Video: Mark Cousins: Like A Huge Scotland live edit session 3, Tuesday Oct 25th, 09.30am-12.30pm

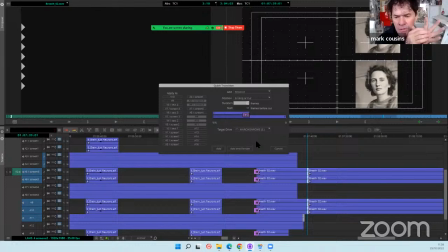nice to go from music suddenly to this very intimate breathing.
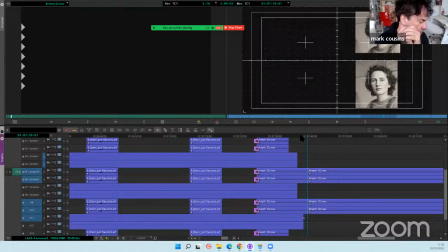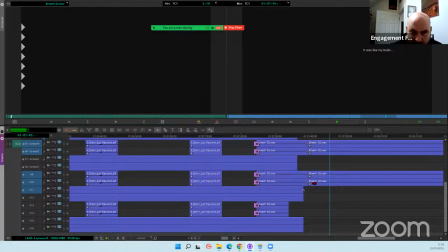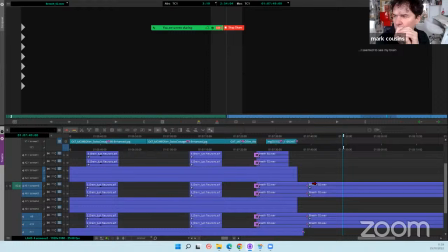Another one! Maybe they're okay, are they?
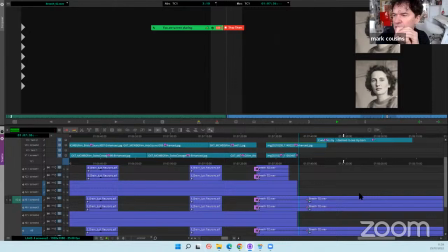I hadn't thought of that. Maybe. Maybe they're okay because, you know, you've just been up a hill, you're breathing a lot, you've put, your nose is probably running.
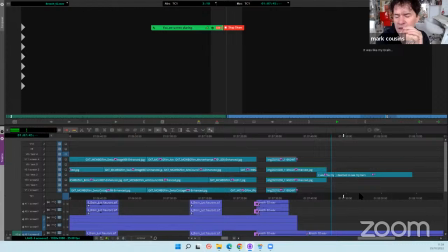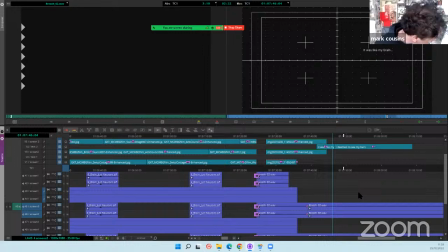Yeah, I like it. It probably shouldn't be, it should be a little lower, but I think it's real and it's a sense of, yeah.
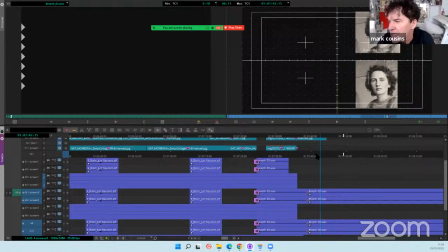I don't know, you sure? If it's lower, I think it's, yeah. Okay.
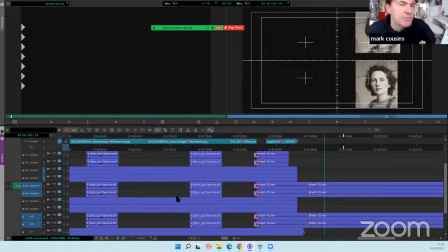Yeah, it's. I don't think it's breaking the spell here, to be honest, which is the worry, but I don't think it is.
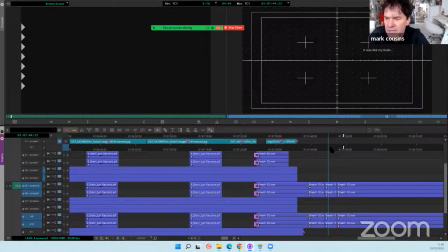Okay. And if you're watching on YouTube and you wonder what we're talking about that sort of that snuffly noise that we're hearing in the audio there, but I think it's working.
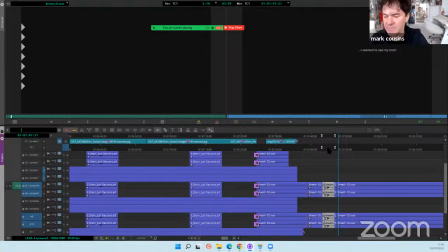Yeah, that's nice to bring it down like that, Timo. That's good.
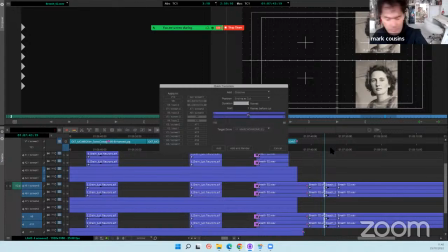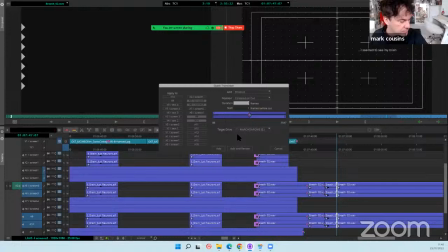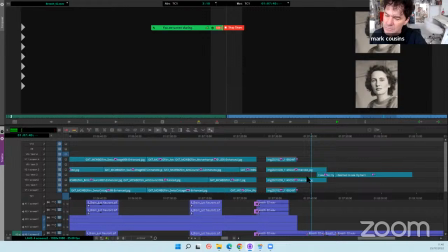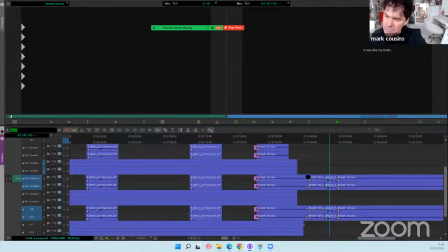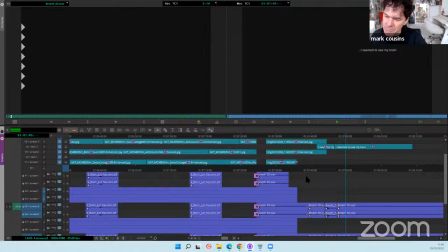You seem to see my brain.
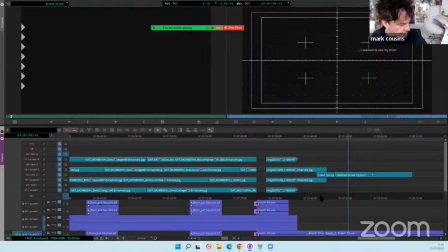You want? Oh, it might be nice of a black, huh? I think it's quite nice of a black.
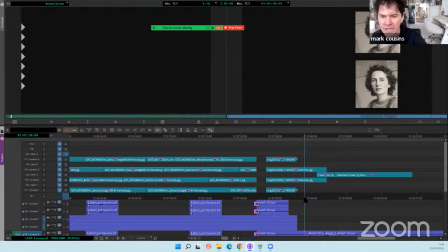And what I would like at some point very soon is to see a bit more of the film crackle to bring that metaphor back, you know? So I wonder, should we bring it in here?
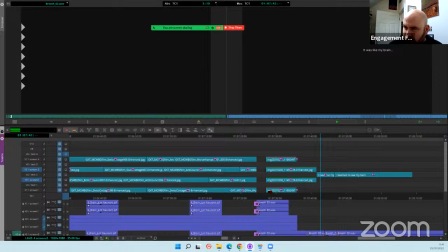Maybe after the caption, yeah. Yeah. Yeah, that's good. It works, isn't it? Because people have seen a lot of brightness here, and to go back into darkness would be nice.
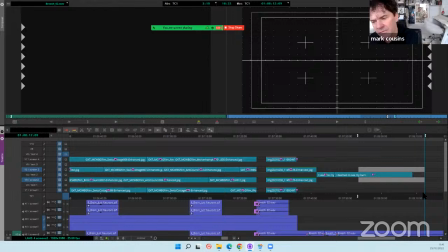I seem to see my brain, and people really understand that this is the young woman speaking here, don't we? Yeah. Yeah, I think so. We've really established the screen direction here properly, I think, so that's good. And do you want the crackles we used before or different ones? There's only one.
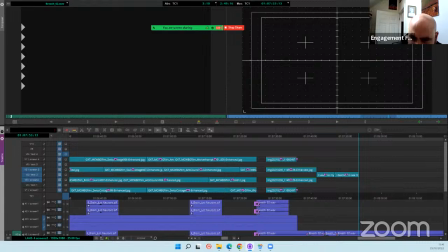I think we've used... just the black and the really black and white ones, huh?
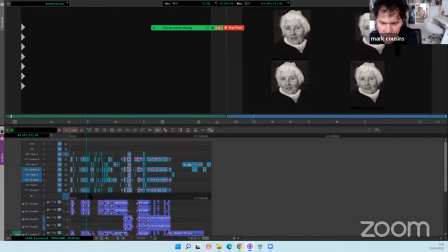I particularly like the
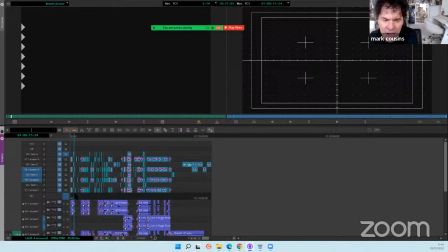windows open. Wait, either of the two, not the very bright white one, but either of the two other ones.
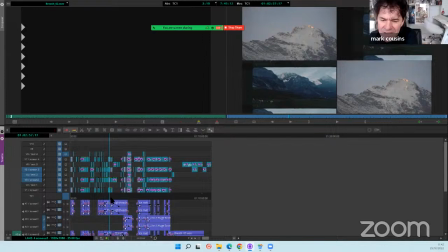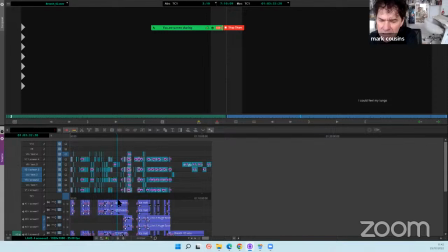In fact, the very black and white one's the best. The one that begins.
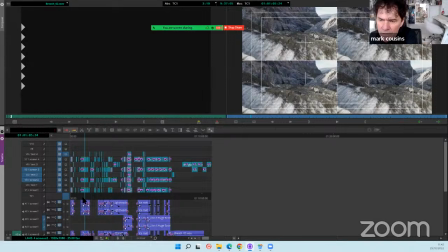Yeah,
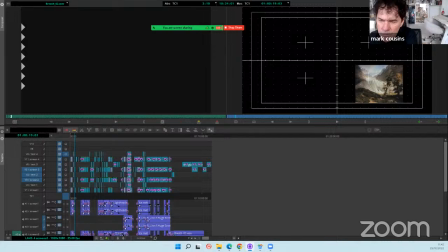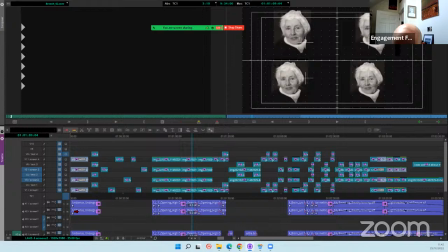1901. Yeah. We used it in here, didn't we? Where is it? You slow-moded it by 50% or something.
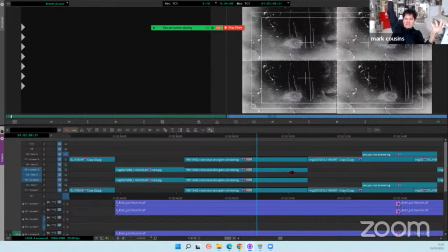Quite early on. Yeah. It is. Oh, look, all four screens.
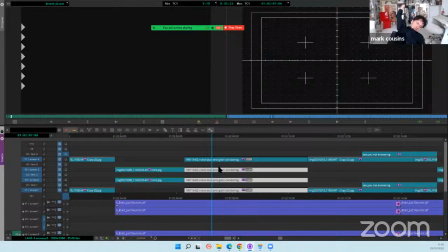That's what we want. All four screens again. Yeah. So you can just copy that. That's fantastic.
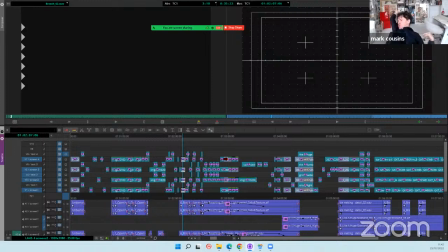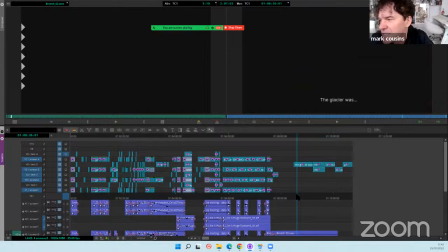It's almost lunchtime, Mark. I know, but I think I don't even have a tin of beans in my cupboard.